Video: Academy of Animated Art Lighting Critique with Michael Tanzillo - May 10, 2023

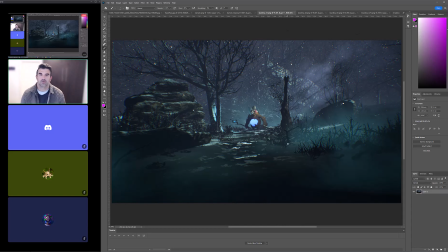1240s
so like kind of allowing the rest of the image to get a little bit darker. Start there.
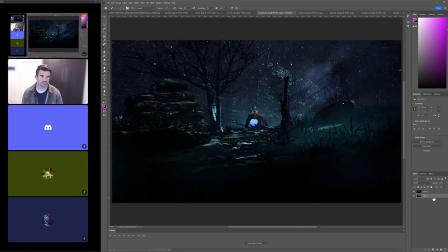1255s
So if we allow this to get a little bit darker, and then I can take this
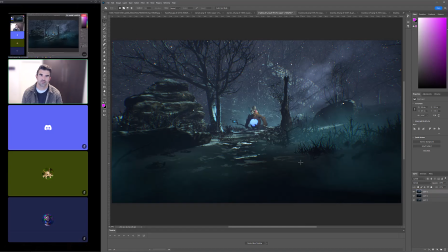1264s
and just grab this, got that.
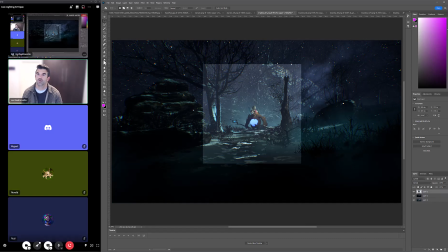1274s
Cut that out, and then
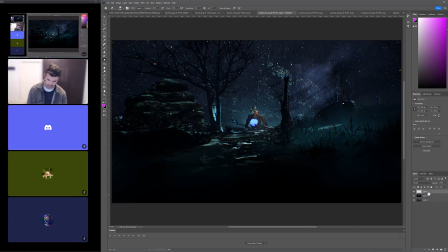1284s
now this bear all of a sudden push this much brighter.
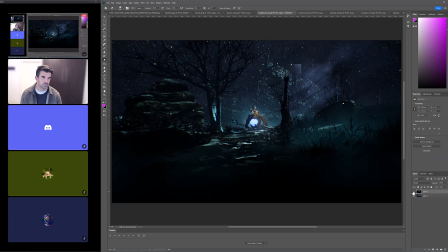1297s
Now, if you compare, let me just merge these two. Like our eye is able to really center in, right? Really, really focus in on what's going on. And that's just by making a couple of quick tweaks there.
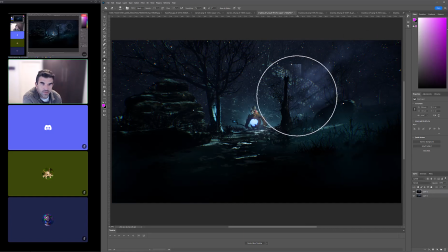1310s
You can also, like the haze, you can build in haze back behind the character, and that way the more contrasty elements of the character will stand out a little bit more. Like if I did,
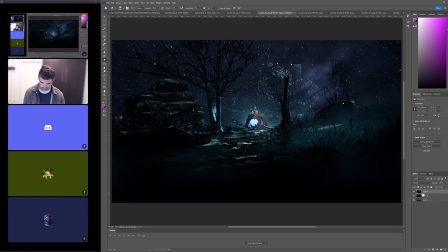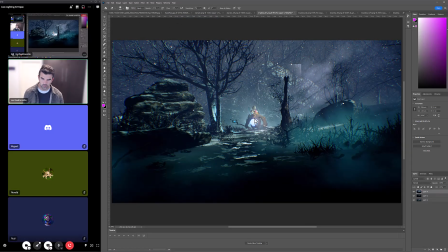again, this is a real janky mock-up of it.
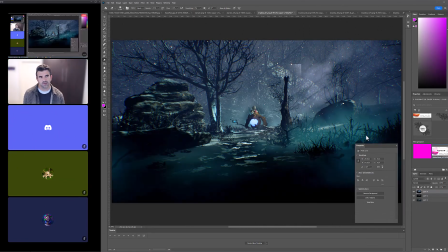1344s
Do it this way, actually. Nope, that's not what I wanted to do at all.
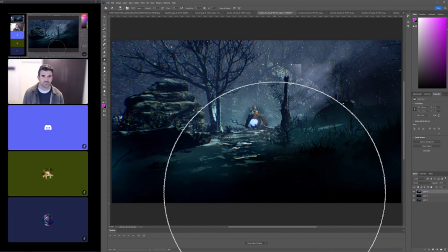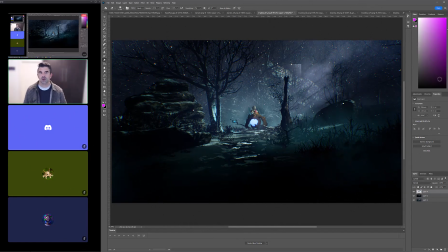1355s
So you can have like a beam of light coming in here, the haze settles behind the character's glowing itself,
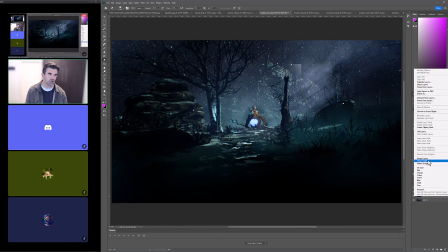1361s
and really can stand out in a much stronger way.
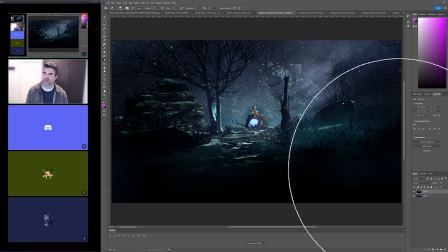1366s
So really, really work on building out that structure. And same thing with the daytime one. I like it.
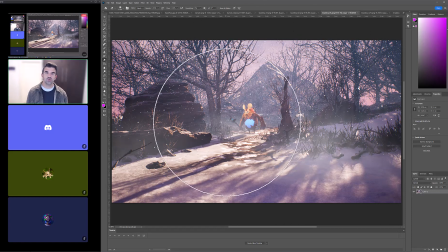1373s
Composition, I do like this positioning better. It might just be a matter of shifting the camera over just slightly to taking it and just rotating it over just a little bit, just to get the character a little more centered out. But again, same thing.
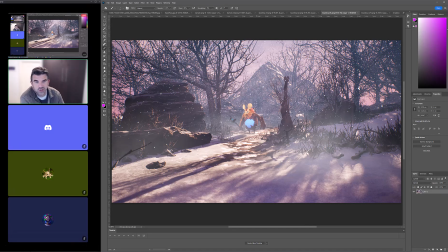1388s
So let's figure out a way to structure this shot so that we can really get the read on the character.
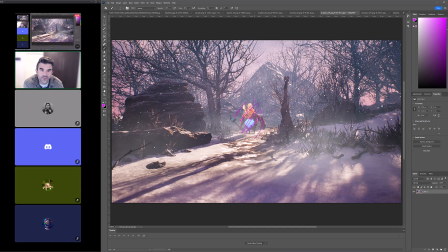1394s
And I think it would be a matter of taking the haze off the character and allowing some stuff to kind of build up back behind it. And then so haze back behind it, darker the character, kind of glow it up.
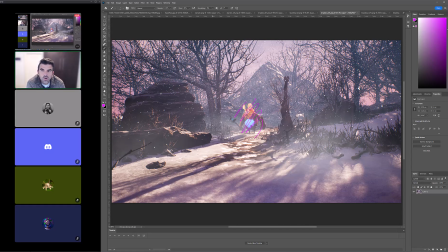1413s
The snow is a little bit literal at this point, in that it's just like a lot of like visual dots around the screen, much more than snow, which would be a little bit streakier in a photograph. It really, and actually, if you're doing this in Unreal, it really all depends on your final presentation.
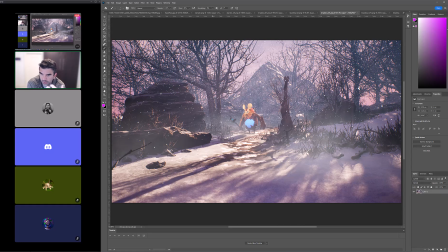1430s
Like if this is for like a game studio or something like that, you probably want to do like a fly through. So maybe it's okay, but like you would need something a little bit more motion-y inside of that. And maybe this is just a still frame with what the motion is. I'm not quite sure. But yeah, for both of these, I think that, I know you were working with the color.
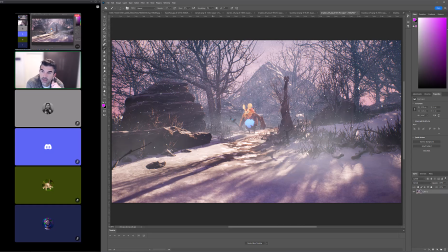1447s
I was reading through the comments with Sergey. I think we can work with the color. I think it's just to take a pause with both of these and really get the structure of it laid out there. All right, cool. All right, Asha, I see you're here. Sorry about the mix-up on the time of this. I did go over yours a little bit already.
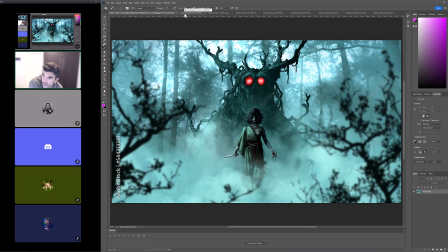1467s
You can watch on the recording, but if you want, I can go through the notes here real quick for you. Sure. I'll do it again. Sure, that would be nice. All right, great. If it's okay with you. Yeah, no problem.